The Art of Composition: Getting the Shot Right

If you're in a tight close-up on somebody, the tendency is to cut them off very close to the bottom of their chin,
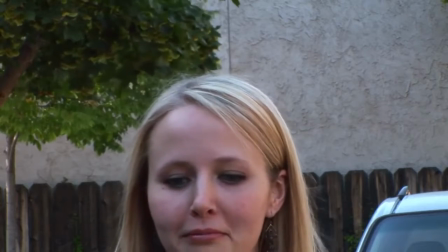or even to get rid of their chin altogether and show their entire head, show their hairline. This can be a mistake in terms of good composition. It looks better.
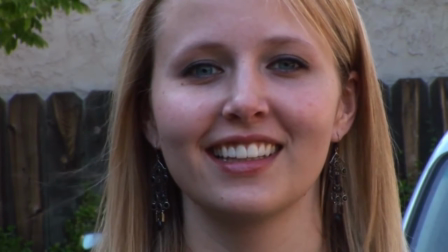It's much more accepting to your audience to show their entire face, to put the frame below their chin,
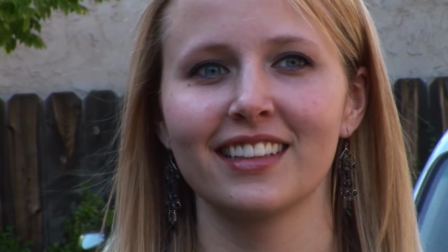and to cut them off somewhere in the middle of their forehead if that's what you need to do.
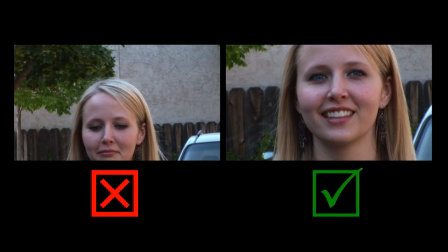As you look at these examples, notice the difference between low framing and high framing. Whenever you have your subject facing either the right frame or the left frame,
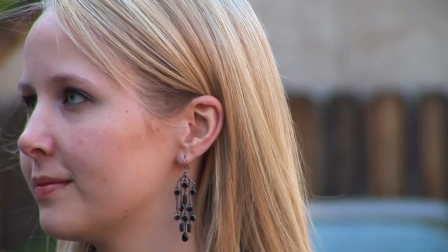you have to be aware of something called lead room or nose room.
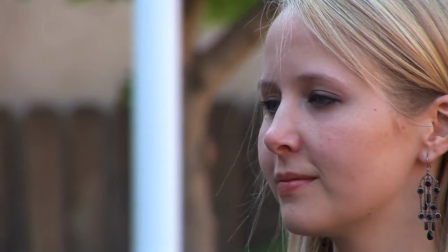And what this simply means is you have to leave some space between the front of their face or the front of the object and the edge of the frame.
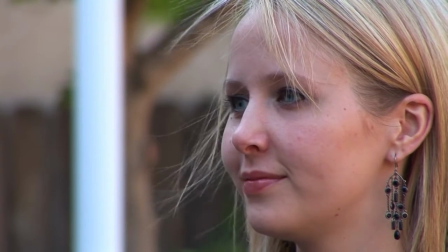Nose room works because psychologically it creates a space for your object to look to. If we don't have any nose room at all, as you can see in this example, notice how the person looks like they're looking right into a brick wall.
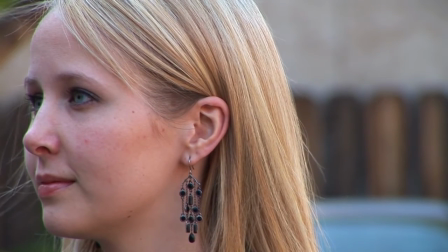It is very, very uncomfortable for the viewer to see somebody looking this way. Now, you can use this effect on purpose if you wish, but you have to be very, very careful. Composition is the artful arrangement of people and objects within the frame of your camcorder. How does that help you as a videographer? Well, it helps you turn the ordinary into the extraordinary. One of the challenges you have as a videographer is that most often you're going to be shooting ordinary people doing ordinary things. If you want an audience to watch your videos and to get them engaged in them, you somehow have to make it more interesting. One of the ways to do that without spending any money at all is to use good, effective composition. Thanks for watching. If you want to watch the next video in this segment, Smooth Moves and Steady Shots, where you'll learn handheld camera tips and techniques for a more professional look, follow the link in the description and we'll give it to you for free.